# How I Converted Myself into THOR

today I'm going to explain how I made this VFX shot.
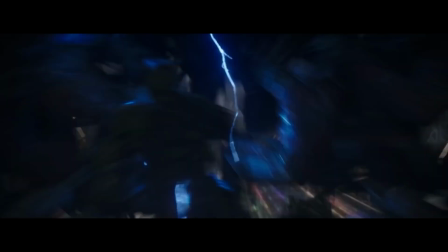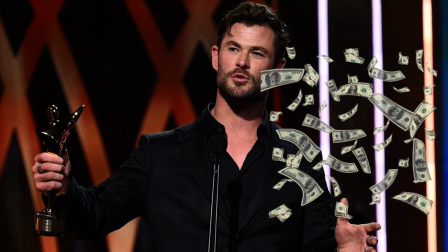8s
Which was made by more than hundreds of people in a $200 million budget, alone with a $0 budget. So first I needed to get the reference footage. Actually, you know what? It's too noisy here. Let's go to my room. First I needed to make the costume, and all the costumes online were for little kids because I guess there's no demand for Thor costumes for adults. Shot number 1 was just Thor flying towards the camera, and I couldn't record myself in that position, so I just took a 3D model and animated it. No one's gonna notice anyway, I'm far away.
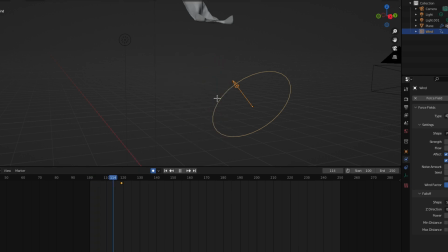33s
Shot the sky from my balcony, added a cape and added a wind simulation to it, added some lightning, some fog, some particles, and boom, we have the first shot. The first thing I made in 3D was the bridge. It was pretty easy because it was just a big box with some lines going across it, so it was fine.
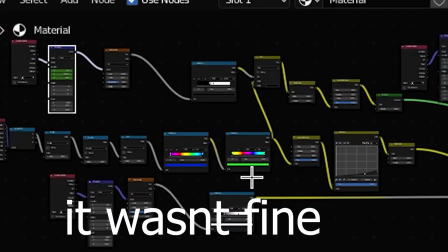46s
What the hell? And then I needed the characters that were running towards me, and I did not know how to make my own characters, so I just downloaded them from Mixamo, animated them running towards me with some swords in their hands.
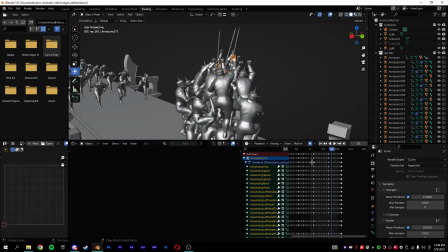57s
Now the thing was I needed some reference footage for them climbing on top of each other, and there wasn't that good reference footage of that. So I just went to YouTube and downloaded some clips of Maharashtra people in Janmashtami. For the background I couldn't really find a good clean plate, so I just took a photo of this one mountain with a village on top,
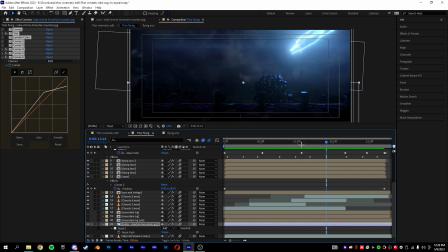74s
zoomed in, masked it out, color graded it, and there we had the background. For me in the second shot, I just sat in the chair, masked the chair out, added another cape simulation, added some lightning and masked the lightning based on the motion that was going on,
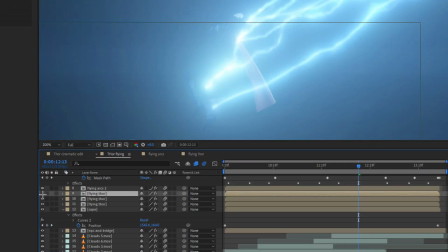85s
added some light interactions on me, then some on the clouds, and there we had the second shot. For the third shot, I tried to do some ragdoll physics, but Blender didn't just want to work with me, so I just manually animated them falling down and rolling down and parented some lightning to it.
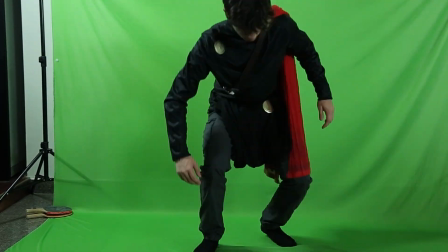97s
Then I recorded myself falling for about 100 times, then I 3D tracked myself and parented the lightning streaks to it,
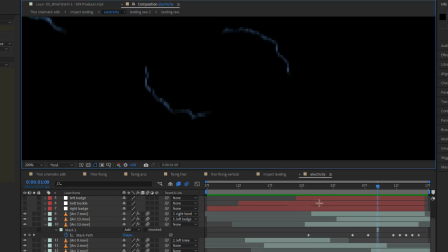102s
made the edges glow a bit more, and then masked the lightning streaks in a manner so that they would look natural coming in and coming out. And now the problem was the lightning interaction. How light works is that if there is a point of light that's here, it's gonna create shadows here and some glow here.
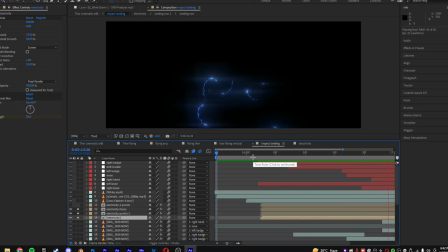115s
And I couldn't do that in real life because lightning streaks that were constantly coming in and coming out in random places on my body, and to do that in compositing wouldn't really look good.
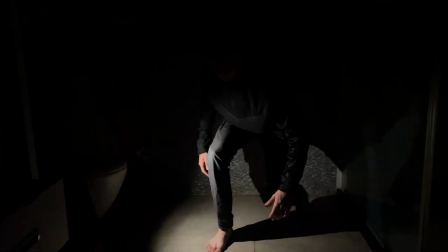123s
So I recorded myself in the bathroom, sat down in the position and told my mom to take an iPhone flashlight and go around me in all directions.
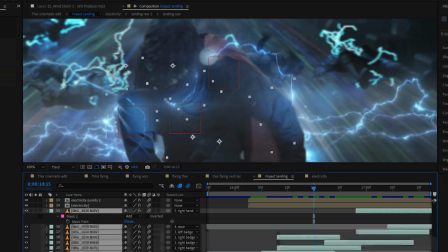129s
So what that did is that I could go in After Effects, take those certain frames in my body parts in which the light interaction matches the lightning streaks, masked it out, 3D tracked it to my 3D track,
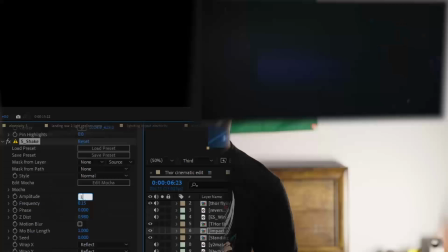138s
and then we had the light interactions. I had some fog, some smoke, some shake, and some color grading, and there we had the third shot. For the final shot, it was pretty much the same thing that I did in the last shot, but now I needed a clean plate of Asgard.
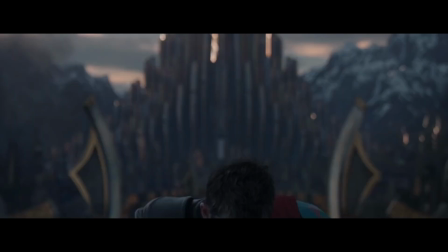149s
So I went on YouTube, took the perfect frame of Thor coming up, masked Thor out, and then I had a clean plate for my background.
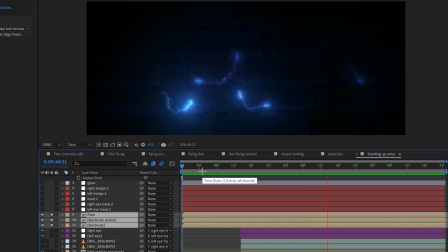155s
And then I recorded myself a couple of times again of me standing up, 3D tracked my face, added some lightning streaks, made my eyes all white and glowy, added some extra overlays, did some color grading, and there we had the final shot. Now the only thing left was the sound design. I had almost about 100 layers of sound effects.
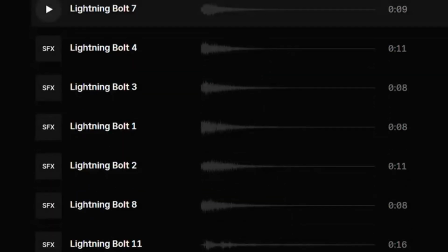170s
I went on Epidemic Sounds and downloaded a bunch of lightning assets, added a lightning sound effect for every light streak that hit me, and obviously since we're getting it from the movie, I had to download the song from the movie itself.
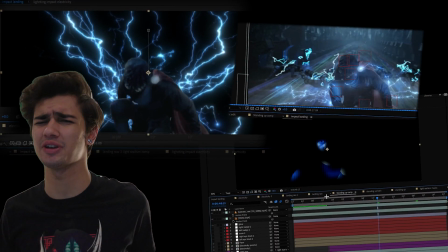182s
I did some final color grading, some extra 3D tracking, and a bunch of other lightning stuff and all that, and enjoy the final video.
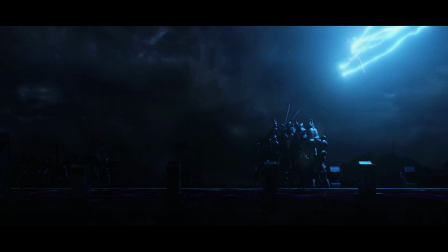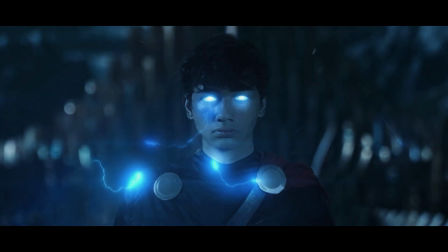I guess I know what you're thinking right now. Anirudh, that much effort to make a 15-second shot? Well, I want you to keep in mind that VFX shots like these, to make them absolutely photorealistic, takes so much effort. And I know I'm so far away from that even now. And movie productions with over 500 people takes thousands of hours to make shots like these to make them photorealistic. And yeah, that's the life of a VFX artist. If you want to make a photorealistic scene, it just takes that much time. But yeah.